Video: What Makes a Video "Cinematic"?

What makes a video cinematic?
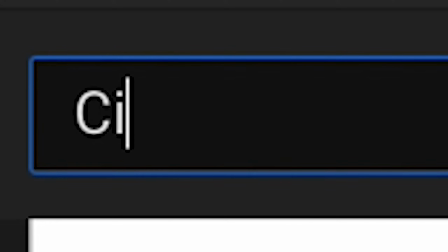0:03 Is the phrase cinematic the most tossed around buzzword within the realm of YouTube filmmakers ever? I, for one, might have tossed the word around in a title or two just to get people to click on my videos, and I absolutely hate myself for it.
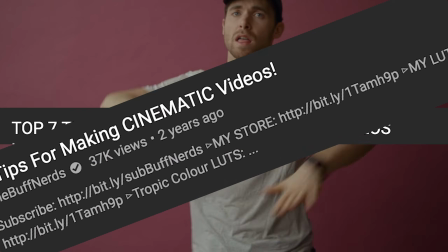0:17 We hear it tossed around almost every day. Tips to make your videos cinematic. This will make your videos cinematic. Why doesn't my video look cinematic? And my all-time favorite, epic cinematic B-roll. Why don't we focus on A-roll?
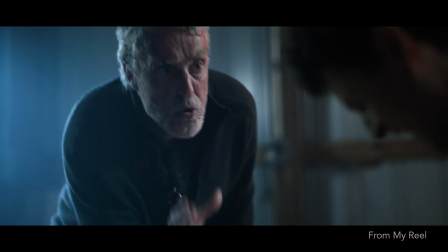0:34 But what does it actually mean to create something that has this cinematic look that we all try so hard to emulate?
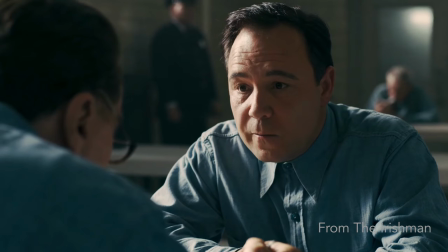0:41 We see it in our favorite movies and in shows. We bow down to the Roger Deakins of the world. But there are a ton of factors that go into getting the look that we're trying to achieve. Whether it's the camera gear, the camera, the lens, the lighting, the set design, the sound design, the talent that you're working with, whatever it may be. But many new filmmakers will tell you that it's mostly the gear.
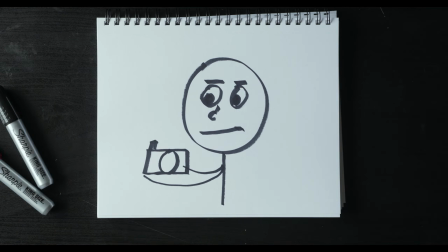1:03 Because it's the easy excuse there is to say you are unable to achieve a look because you can't afford the right camera, lenses, or gimbal.
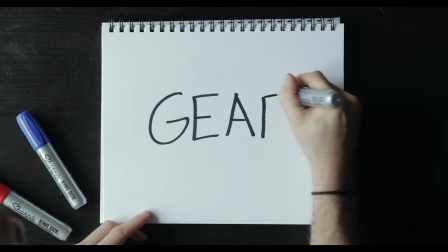1:11 And I've definitely been there. But the gear is very, very low on the list. So what does go into giving us the oh so holy look that we all drool over? Think about your job as a cinematographer. To me, being a cinematographer is about pulling your audience through a two-dimensional screen into a three-dimensional world. So how do we create the illusion of a three-dimensional world on a two-dimensional platform?
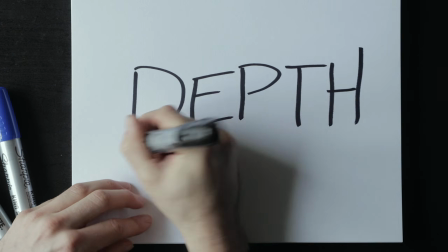1:37 We do this by creating depth within our frames. And how do we create depth? In simplest terms, we do it with contrast between light, dark, and color.
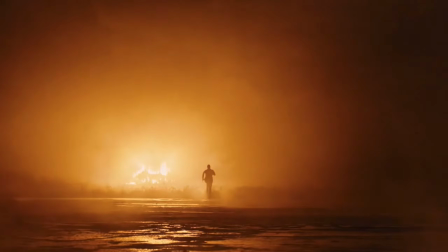1:49 What is something that all of these scenes from some of the greatest clips in cinematography history all have in common?
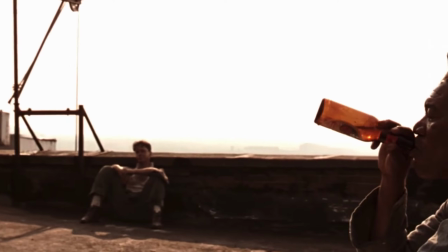1:56 Well, for one, you may notice that they're all backlit. Have you ever wondered why shooting at high noon or shooting with the sun directly in your talent's face looks so bad? It's because it creates a flat world, and flat does not create three dimensions.
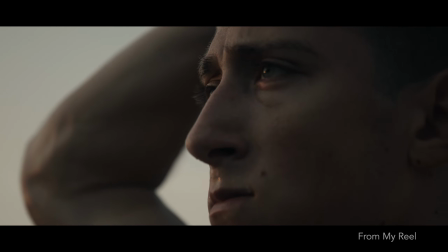2:12 Backlighting is one of the easiest ways to pull your subject from your scene and to create depth.
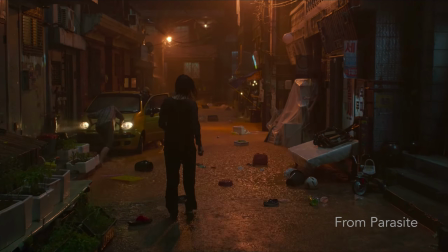2:17 It's amazing to me how many new shooters do not utilize this technique.
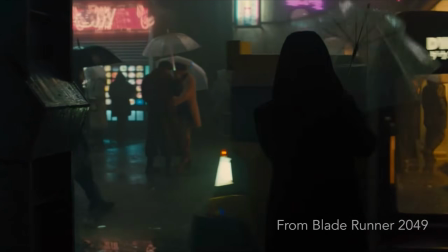2:21 It creates roll-offs from highlights to shadows in a repeating fashion. It makes objects seem to fade away into the distance.
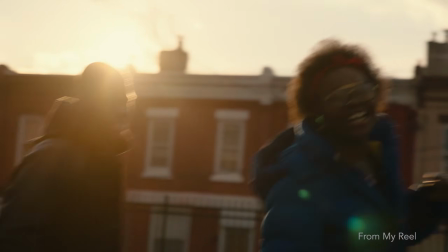2:29 And you can achieve this by just going outside at golden hour and placing the sun behind and off frame from your subject.
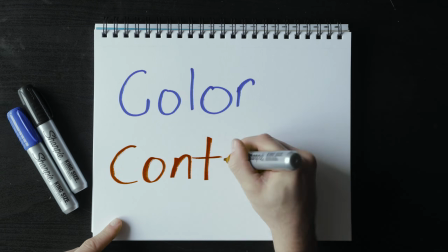2:35 You're also going to find a lot of color contrast happening in many of these scenes.
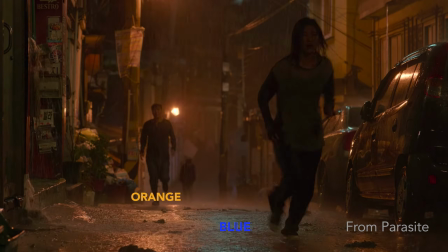2:40 Colors contrast when they are complementary.
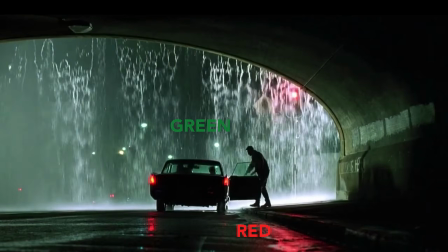2:43 Blue contrasts with orange, green contrasts with red, and you can look at the color wheel and figure it out from there. Play with tungsten versus daylight. And maybe try thinking about the color of your talent's shirt in relationship to their environment. At the end of the day, there's so much that goes into the recipe for a cinematic image. But sometimes it's simpler to start with what you're able to control. Both of these are in your control, and both of these are gonna make a world of a difference for those of you just starting to figure things out. And relative to expensive camera gear, this is all pretty much free to you.
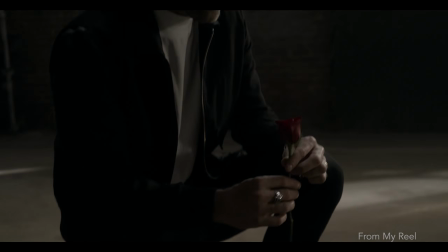3:19 So many of us find it easy to dream about shooting an epic Hollywood blockbuster,
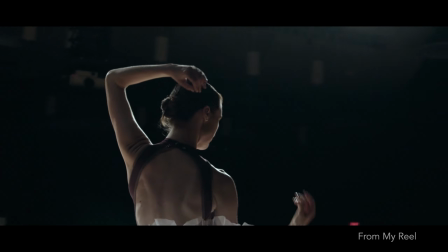3:24 but find it so hard to go out in their backyard and actually shoot a short
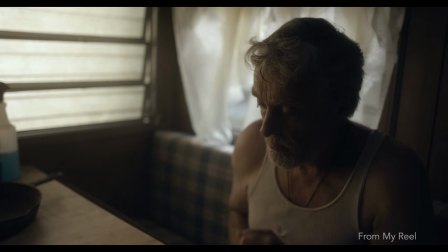3:29 film with what they have and learn what they're doing right and what they're doing wrong. So take it one step at a time, stop making excuses for yourself, stop spending all your money on expensive gear that you do not need, and have fun. I love you. Hey, you made it to the end of the video tip, and today's tip might be something that you already know, but if you're editing in Adobe Premiere and playback's being super sluggish,
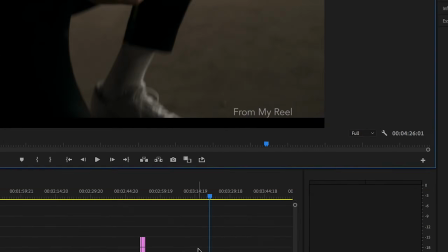3:56 go ahead and click this drop-down menu and lower your playback resolution, and you should be able to play back smoothly. You know, you don't need to be editing at 100% quality all the time.